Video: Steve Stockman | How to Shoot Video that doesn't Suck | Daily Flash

Well, when it comes to posting your holiday videos online, you want them to stand out. Absolutely. And our next guest is a veteran writer, producer, and even Hollywood director. His book and video series is called, and I love it, How to Shoot Video That Doesn't Suck. You need to know it, especially today when you're going to be shooting stuff. Please welcome back to the show, Steve Stockman. Hey, Steve. Hey, thanks for having me. So what's the biggest problem you see when it comes to the videos people share? I think the biggest problem is that people overshare. So often, what's going to happen with your holiday videos is you're going to start the camera running at the start of your holiday celebration,
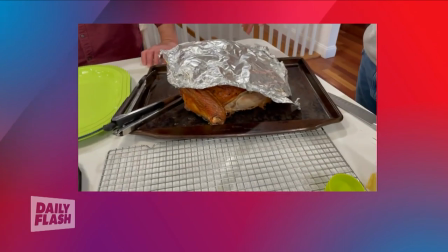(0:41)
and you leave it running for 40 minutes. And then you send it to people who you then expect to watch for 40 minutes.
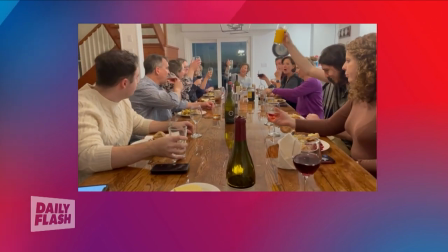(0:50)
And the fact is that it just doesn't really work that way.
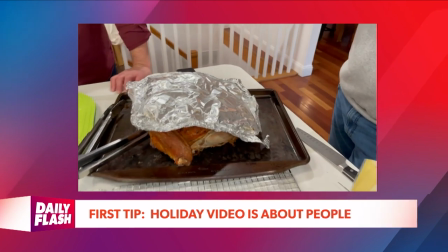(0:56)
When people want to watch video, what they want to watch is something that isn't about the food.
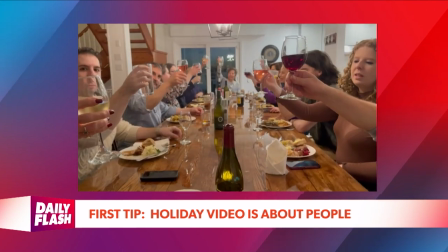(1:02)
You know, that aluminum foil is going to be the same aluminum foil you use 10 years from now, right?
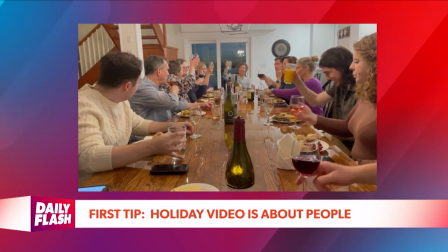(1:08)
What people want is to see the faces of the people that they're working with.
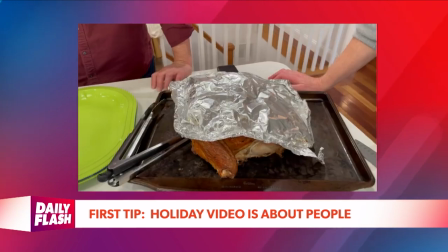(1:13)
So the first thing is video is about people. So we don't want to just run the camera forever and ever and ever.
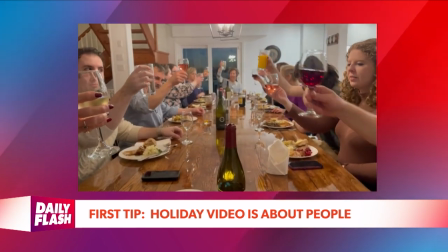(1:20)
Instead, we want to show people and show their faces so that we can see them and remember them years from now. All right. Now, so some would say, well, if I do that, I might miss those great moments, you know, because I didn't let it roll. Is that the case when you're talking about shooting short videos that you might miss out on that? You might, and you know, if you're just going to keep your videos on your phone and you're never going to show them to anybody, you get to do whatever you want. But you expect someone to sit through them, you have to think about how people watch video.
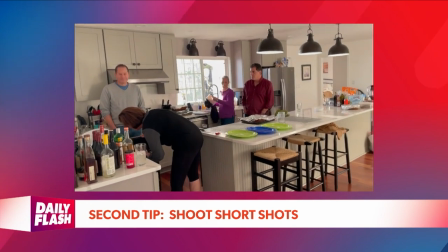(1:56)
And so in this case, you know, a wide shot of the kitchen that just kind of waves around is not
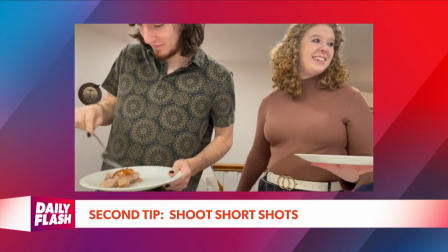(2:03)
nearly as good as a series of shots where you can see people's faces and you can see what they're doing.
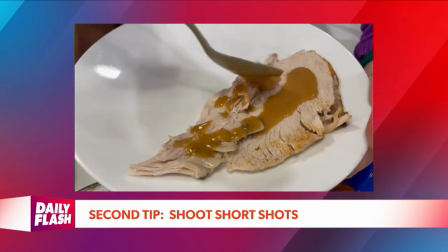(2:10)
Now, this is video I shot at Thanksgiving, and I get to look at everyone.
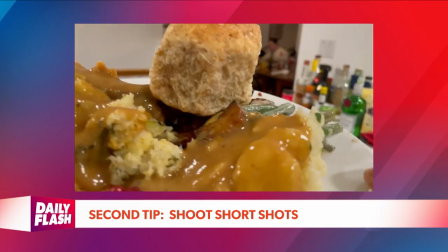(2:14)
Sure, I see a little piece of turkey, but mostly this is going to be about the people and what they're doing at the holiday get-together. And, Steve, you also say, don't be afraid to get close. So often we shoot video from a far distance and think, well, we can just fix it in editing. Yeah, there's two problems with staying way on the other side of the room. One is that you will never see people's faces.
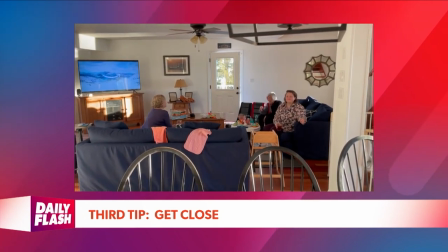(2:39)
And, you know, like a shot like this, you're going to go, well, who was that back in the corner? What football game are they watching?
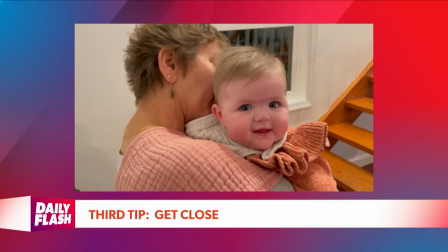(2:46)
And no one really cares, right? What we want is to see their faces because in 10 years, these faces are not going to be at all the same.
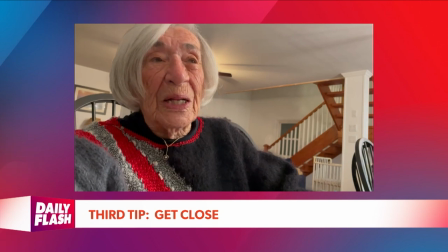(2:55)
So I recommend that you zoom with your feet.
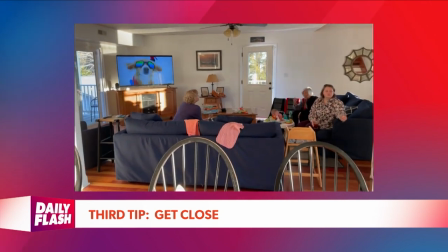(2:57)
That is that you actually walk up close to people and take a good look at them as opposed to sitting way back and,
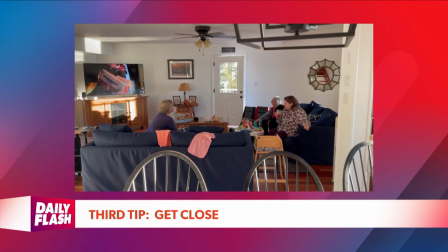(3:04)
you know, just kind of capturing a jumble of stuff that's going on in the room.
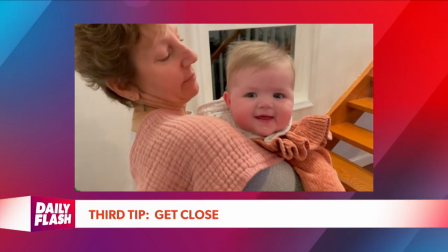(3:09)
And if you shoot short shots of people that you've framed well, kind of like a still photograph, and then you just dump those short shots out into a movie,
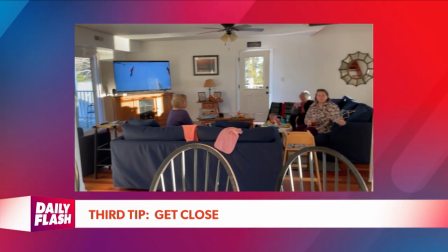(3:18)
it's going to be way more interesting than that random wave it around video that you're used to doing. Yeah, and I'm looking at this video. I'm looking at the wall. I'm not even paying attention to the people because I'm thinking, well, those people are going to be there. I want to see what I'm going to miss on the wall. And I'm obviously missing out what the subjects are. So that makes complete sense. But you have two other great tips, and they involve interviewing people and misbehavior. Explain that. Well, so you want to interview people for your video and people forget that you're allowed to do this. You know, everybody thinks, well, it's like snapshots, but this is video. So you can ask your five-year-old what they think of New Year's Eve. You can ask them what they got for Christmas. You can ask them anything.
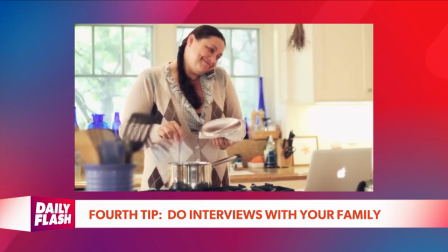(4:01)
And they're going to be fascinating because five-year-olds are weird people and they're going to be totally different five years from now.
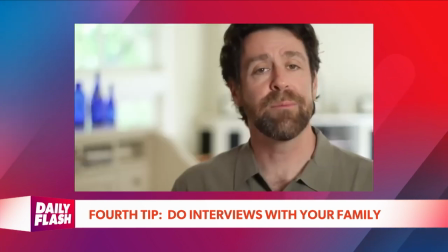(4:10)
Yeah. Right.